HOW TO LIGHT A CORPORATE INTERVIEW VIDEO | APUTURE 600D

It never really looks great, probably doesn't look great on camera right now, where you get this really warm light, even though it's a soft quality light, it's really warm. Then you have outside, it looks really blue and kind of crazy looking. It doesn't look very natural in my opinion. So what I was just talking with Ryan about is how do we film, like if we film Rob right now, if you want to just zoom in on him,
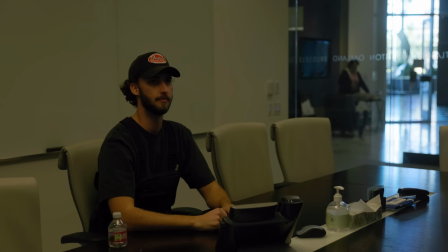0:21 you can see that it doesn't really look all that great if you see both Rob and outside because it's just like I was saying, you get that the weird blue from outside and then the warm from inside. So then if we jump back over here, what we're gonna do to compensate for that is we'll end up turning off these lights on the interior, just completely eliminating them. And what we'll do is we'll bring up the level of the room. So I'll jump behind the camera and I'll show you what I'm talking about.
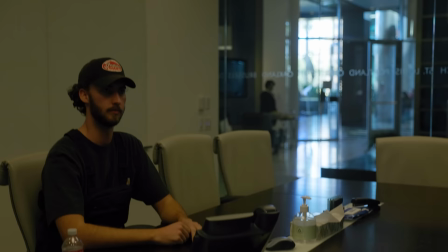0:48 So instead of trying to be this kind of like weird in between where you got the blue on the outside and the warm on the inside, his skin looks too warm, outside looks too blue,
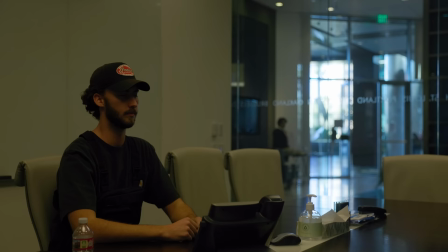0:56 it's just, it's not a vibe.
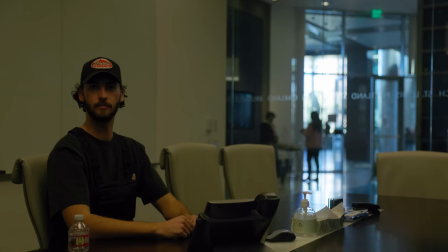0:58 So even though the shot looks cool, there's a lot of depth, what I'm going to end up doing is I'll put the white balance let's see if we can change this while I'm recording
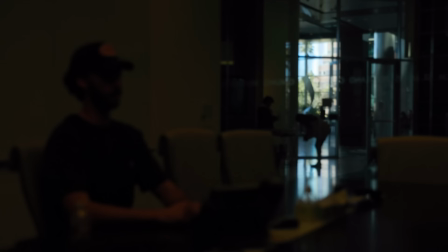1:07 so what I'll do is I'll put the white balance at 5600 and then I'll set my exposure for the outside we're setting it to the thing we can't control so now my highlights are not
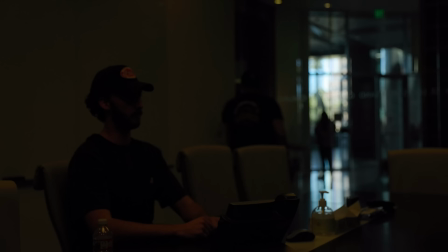1:16 nuked out they don't look crazy and then Justin if you'd be so kind to go and adjust the light so you turn the lights off
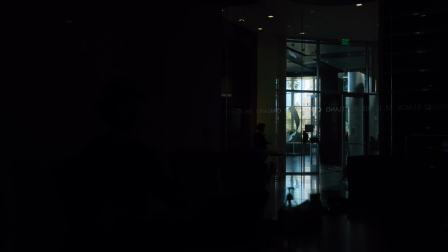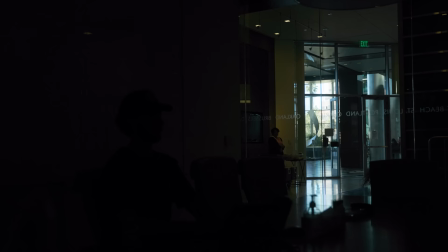1:28 okay so now we've balanced the light the only thing in the frame that looks good in my opinion right now is the windows which is perfectly fine
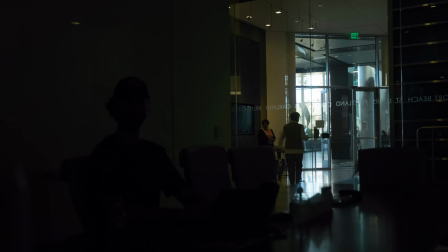1:35 so now where did rob go there he is so now you can see i'm doing this all i like to do this just on my handheld camera just this is the r3 right now and i like to do this with the 24 to 70 so you can just zoom in zoom
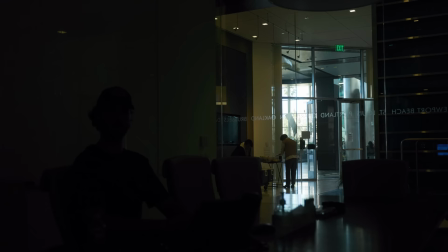1:47 out see what looks good the next thing we need to do is we'll add in lights to the frame so we'll bring up the level of the room make it brighter inside and make it just look all natural and it's all going to be a daylight 5600. All right so right now I'm going to get the lights on 150. I'm going to put it on one of the 600Ds. Rob's grabbing the other 600D from the van and then we'll also have a 300D.
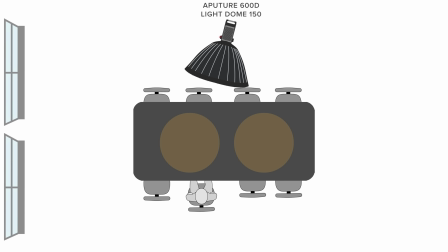2:08 So basically what my thought is initially without seeing anything yet is we'll do one 600D through the big 150. So it's this big soft source. You can push in without looking too sourcey and sourcey just means it's like you know where you can really tell there's a light lighting some guy right out of the frame.
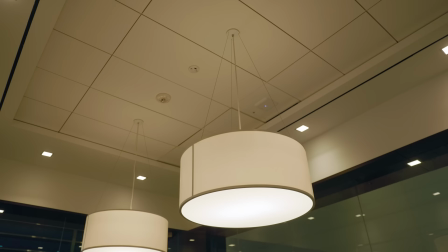2:24 And then what we'll do with the second 600Ds will basically just bump it into the ceiling so just shoot it right up because we have a white ceiling it's effectively like a big giant bounce up there so that's just going to elevate the amount of light that's in the total room so it's
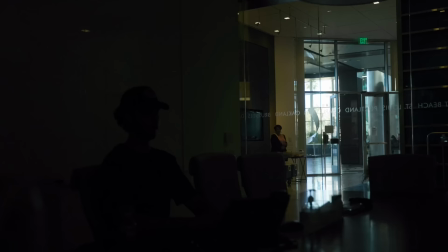2:38 going to lift the level in the room so you remember the initial image I showed you where it's just really dark that's going to help lift up the room so it doesn't look so like there's a guy who's lit and then the background that's bright but then the room's dark which will look kind of weird for a corporate video and then the last thing we'll do is we use that 300d if we need to just basically fill
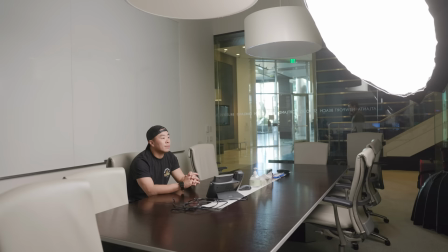2:57 in a little bit more light in one part of the room versus the other so we'll get to it right now all right so here we have justin
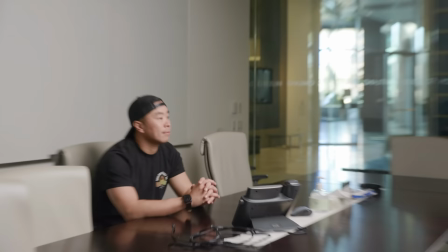3:04 you can tell inside it's looking super sourcy we got our 600d there and here's justin so if our shot was like this we expose down a
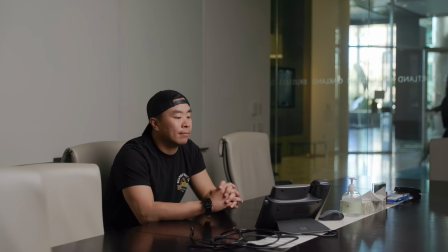3:12 little bit you can already tell it's looking more balanced at the outside my white balance is a 5600 we're filming on the shadow side which all All
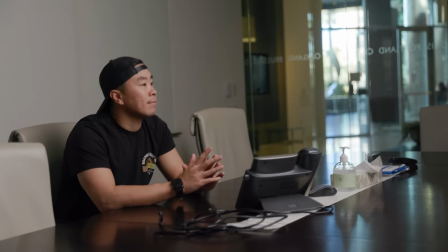3:20 that means is this side of the frame here is towards the camera and that's basically even if we're filming corporate videos we still want to do that most of the time.
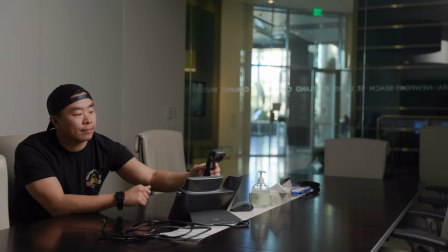3:29 And you can tell we're already getting closer. Now what I would say on this shot looks pretty saucy like we were talking about.
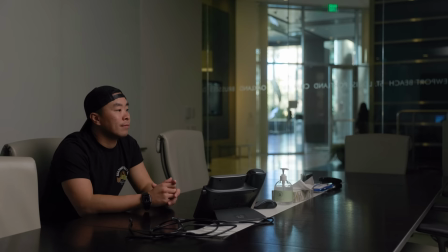3:34 You can tell there's a light there. So I'd probably turn the light down. You might turn the light down just a little bit more. Just a couple of clicks. A little more, a little more. Okay. That's decent. Maybe up just a tiny bit more.